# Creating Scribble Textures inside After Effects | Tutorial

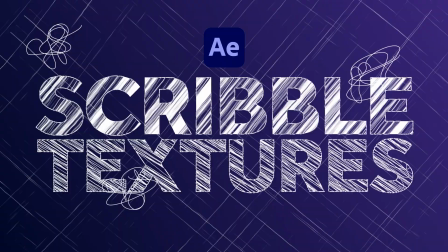this tutorial, I'll show you how to create scribble textures inside After Effects. Hey everyone, my name is Manuel, and let's dive right in.
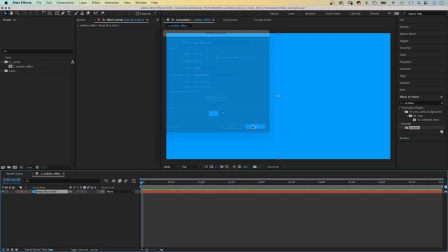The first option to create a scribble texture is the scribble effect. I've just added a solid to my comp.
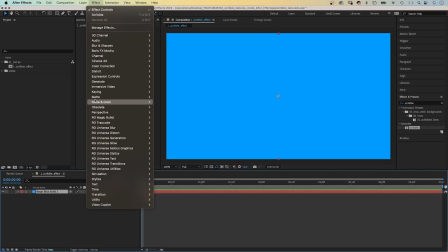Next, let's add the scribble effect. You can find it in Effect, Generate, Scribble.
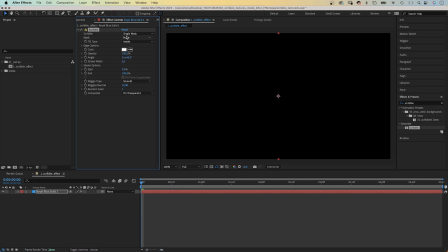For it to work, it needs a mask. Let's add one using the rectangle tool. We drag it across the screen. Next, we need to choose here what mask to use. We only have one, single mask. We choose mask 1. Then we choose the fill type.
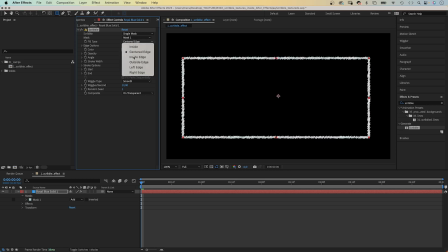Inside is the fill. Then we have different edge options, like centered edge or outside edge.
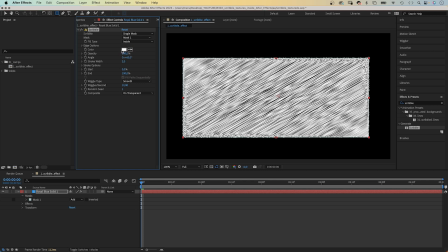Let's keep inside for now. Next, we change the color. We could change the opacity, the angle of the strokes, the stroke width. Then there are a whole bunch of stroke options.
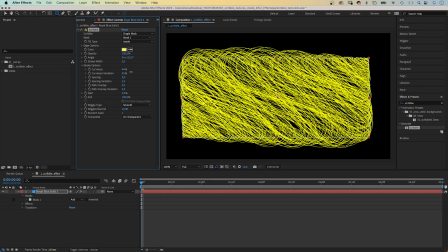The curviness variation for more randomness, spacing, spacing variation,
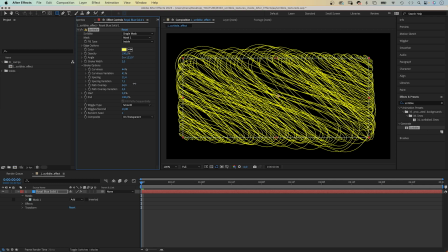path overlap, and path overlap variation.
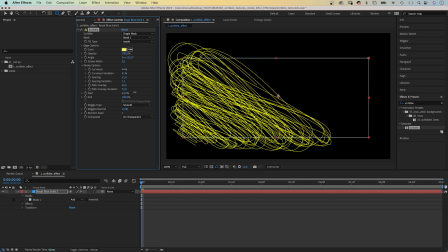Then the start and end point, which is like a trim path animator.
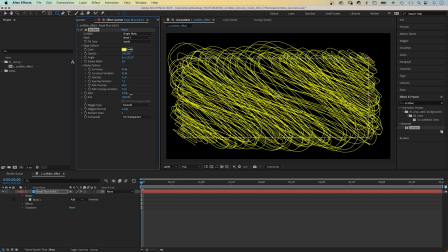You can animate the start and end point of the stroke, because if you look at it closely, it's all one stroke. Then there's the wiggle type. Static. Static is like a freeze frame. Smooth is an animation. Jumpy is more like a frame by frame animation.
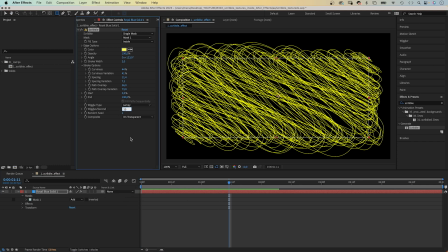Let's reduce the wiggle per second to around 3. And with composite, you can either add the stroke to your original image, make the background transparent, or reveal the original image.
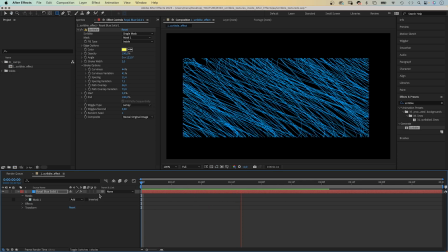The stroke is like an alpha track mat. This effect is great for a start, but gets you only to a certain point. For one, it only supports 8-bit per channel color, and it doesn't look very handmade.
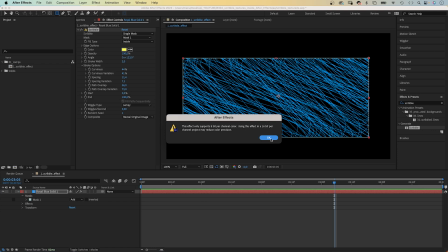It's all one stroke, which seems unrealistic. So let's try something else.
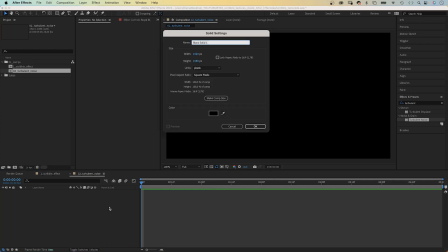First, we add a new solid. Name it Scribbles, color doesn't matter.
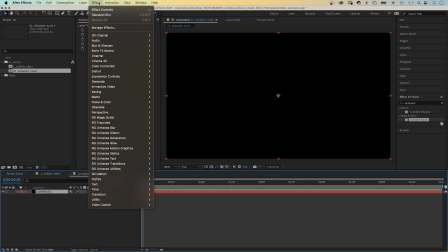And this time we use the turbulent noise effect to create scribbles. You can find it in Effect and Noise and Grain.
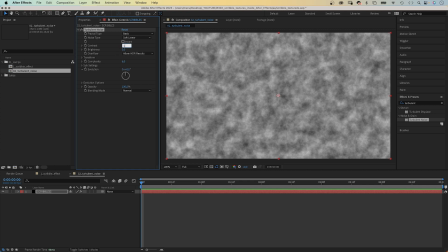This effect creates a random noise texture, which we adjust. Let's increase the contrast to around 1500.
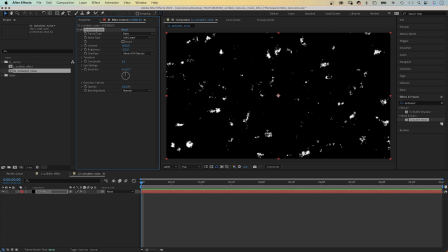Decrease the brightness to around minus 220. Then in Transform, we disable uniform scaling and set the scale width to something ridiculous like 6000. The scale height to 5. Complexity 10.
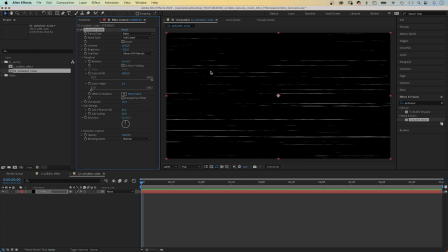In the sub settings, with the sub influence, you can change the style of your lines even more. The brightness basically determines the amount of lines. To animate the lines, we animate the evolution with an expression.
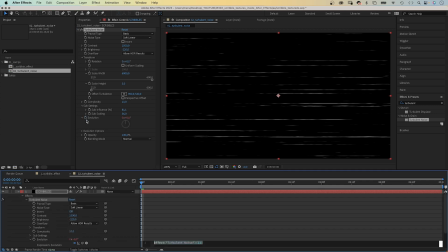Hold Alt if you use a PC or Option if you use a Mac, and click on the stopwatch symbol to add an expression. We add time asterisk 500. The evolution value increases by 500 per second. Next, let's add even more detail to the lines. We add turbulent displays.
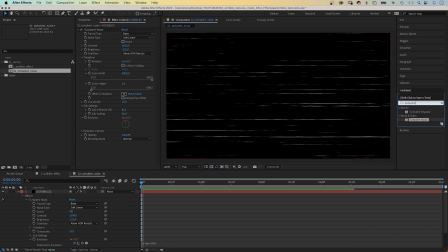Let's use the effects and presets window to search for it and add it. We set the amount to 10, the size to 10 as well. Complexity 1. And you can see the lines look much more handmade. A lot more detail.
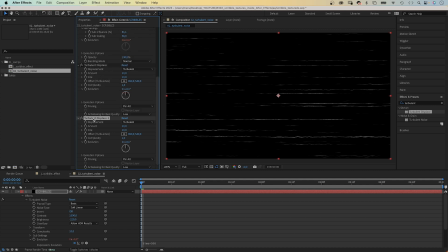Let's duplicate the effect, Command or Control D, and set the size to 400. To add overall curves to the lines. I mean, who draws a perfectly straight line, right? Let's animate the evolution of this effect with an expression as well.